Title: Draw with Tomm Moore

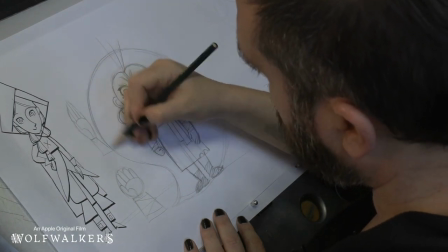[22:40]
She's got hair sticking up here she's got this big swoopy shape she's
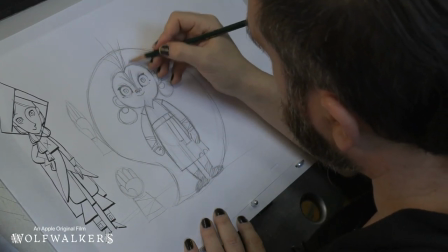[22:47]
got lines that we can use to show the shape of her hair
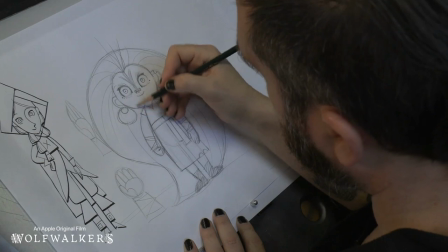[22:53]
big swoopy lines and they can be scribbly and messy they should just have a nice flow
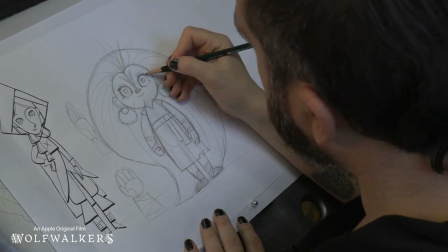[22:58]
to them and then because she's always I always like to shade
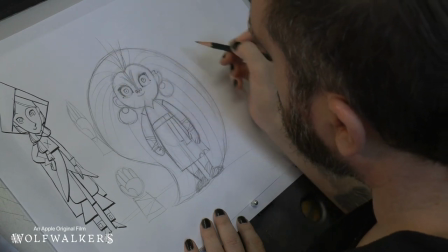[23:03]
in her eyes a little bit too and because she's always running through the forest and getting caught in branches and in trees and stuff like
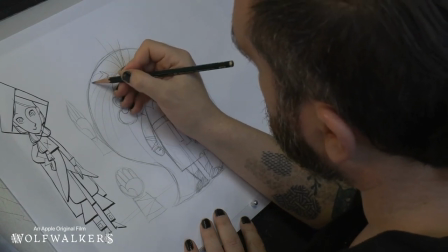[23:11]
that she always ends up with some leaves stuck in her hair so we can put some of these leaves in here different shaped leaves from different trees sometimes
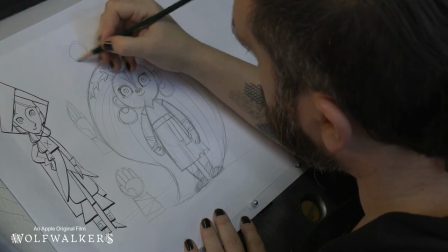[23:20]
we put a flower in her hair that robin gave her the flower is a circle with a circle inside and then we make the petals
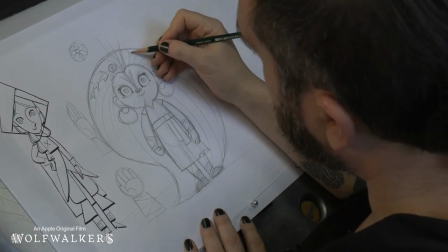[23:27]
so as you can see absolutely everything is made from simple shapes and that helps the animators to draw the character over and over again and no matter who
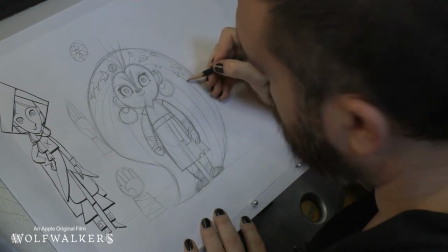[23:35]
draws the character she looks the same so we kind of need everyone to draw with the same style when we all work
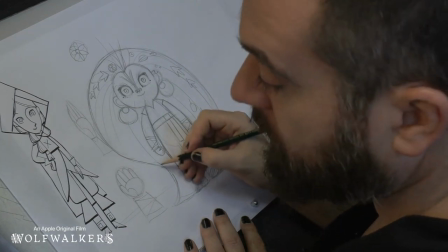[23:43]
on a movie together so that's why we designed the characters so they're easy to draw over and over again or as easy as possible.
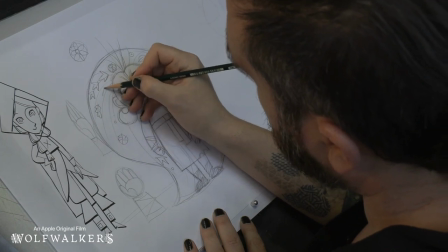[23:51]
So you can have a lot of fun putting different. I sometimes put some oak leaves in there. You can have a lot of fun putting different stuff stuck in her hair.
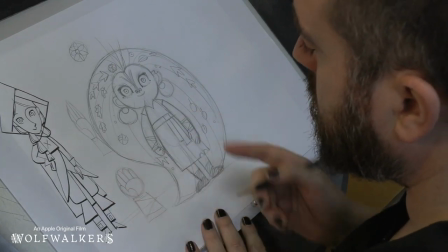[24:00]
And that's Maeve and you can see the difference between how they both look.
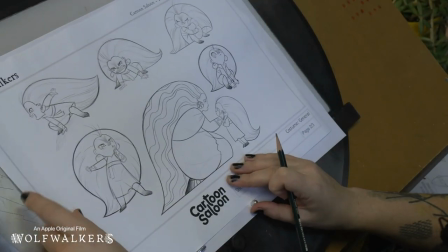[24:05]
Okay so what if we wanted to put Maeve in a pose, a characteristic pose.
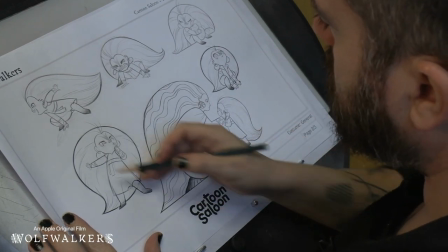[24:10]
We can see she has lots of different expressions.
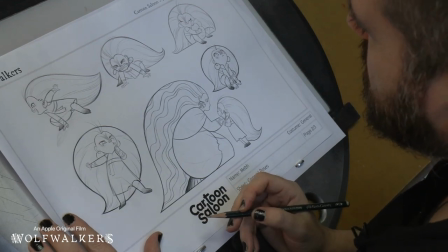[24:14]
But I like, let's try and do this angry one because that looks fun. she looks like she's got like a wolf and we can also do something
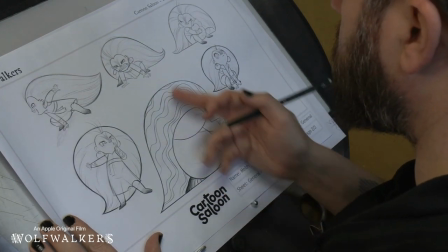[24:21]
like we can make the lines much more angry and scratchy because she's angry so let's try and draw her in that pose so just just one
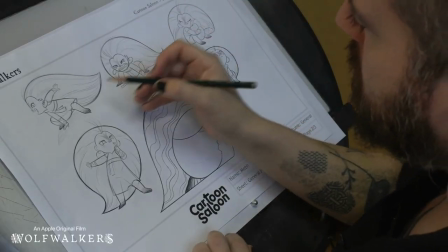[24:28]
example of a pose or maybe let's mix this pose with this pose let's draw it from the side so we have a nice clear line of action but
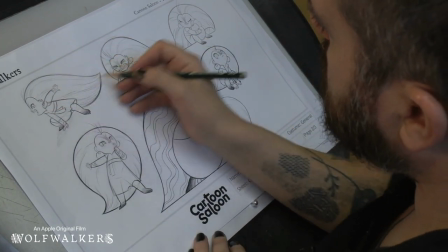[24:37]
instead of being happy we'll give her this angry pose i think let's let's do a mixture of these two poses now a nice clean page
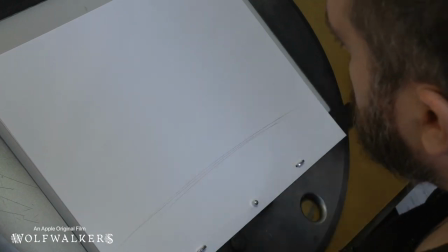[24:45]
let's start let's do it Okay, here's the ground. She's on the ground. Let's do a nice line of action.
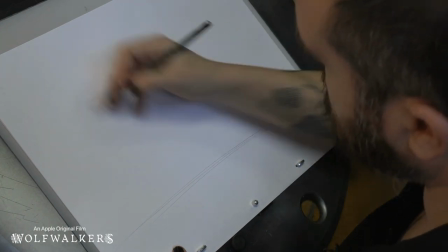[24:52]
So she's... Let's think about her. Nice line of action. Cool.
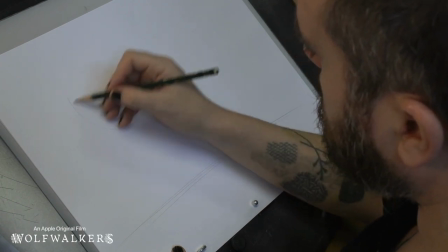[24:58]
Okay, now let's get her head in there.
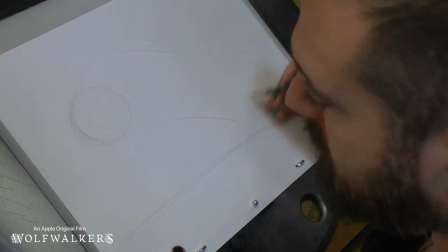[25:03]
Make sure we've got room for her hair. Yeah, we do. That's looking cool. Let's draw the jelly bean over her body.
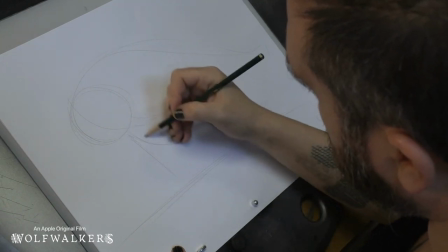[25:09]
There it is. She's leaning on this arm, so we put the weight on this arm.
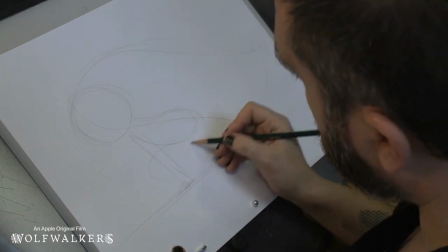[25:15]
That's cool. we put this foot down great there's one foot and
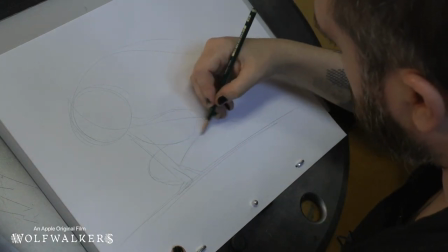[25:22]
one arm that's where she's putting all her weight so this arm this leg can be much lighter and
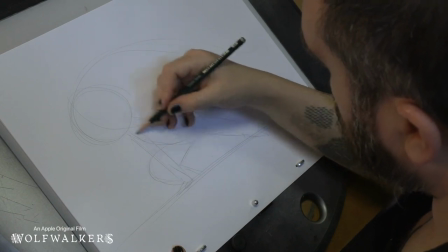[25:28]
the foot can be pointing down okay there's her butt there's her chest and we'll put the
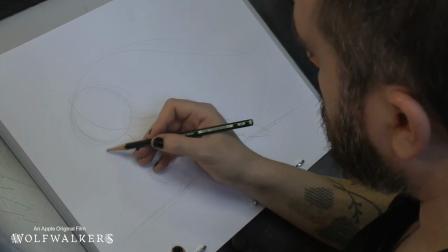[25:33]
other arm you can put it forward going now
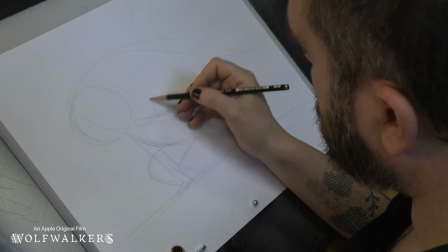[25:39]
we can put it back let's just put it back for clarity put
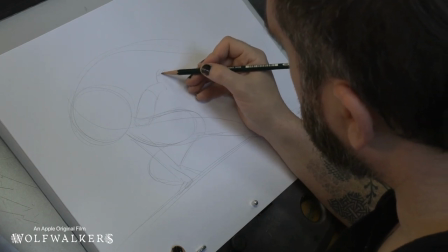[25:45]
it back here and we can make her her fingers look kind of pointy this
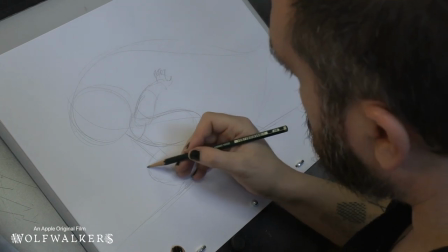[25:54]
is her chest okay okay the dress is stretched across here okay
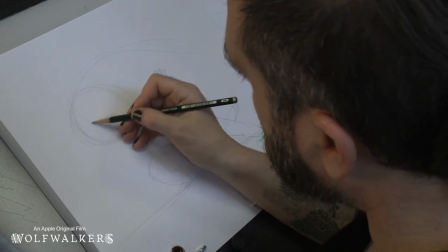[26:00]
that's looking pretty good let's come up with a good expression yeah i
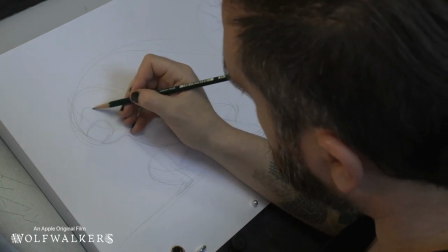[26:07]
like that one her eyes are squashed into this expression.
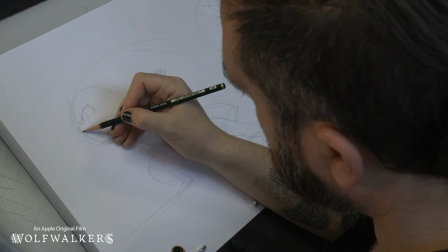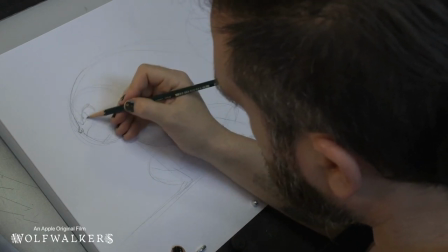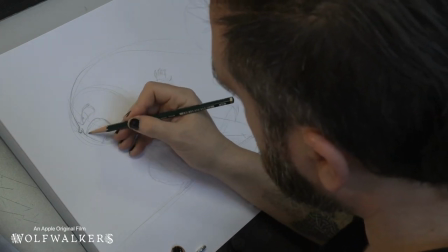[26:29]
Don't worry if you make a small mistake because you can change it when it's all still rough.
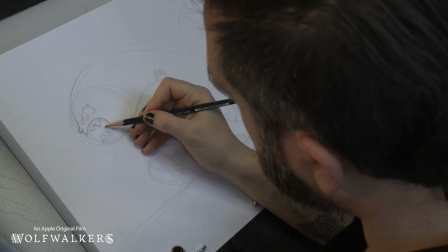[26:35]
You just go over the lines to get to my, give her some sharp teeth. Yeah, that looks like a fun expression.
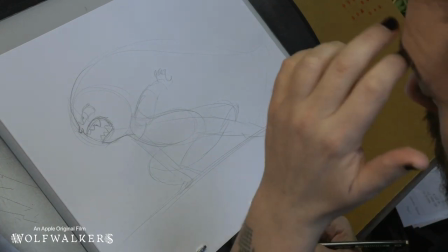[26:46]
Yeah, that looks like a scary Maeve.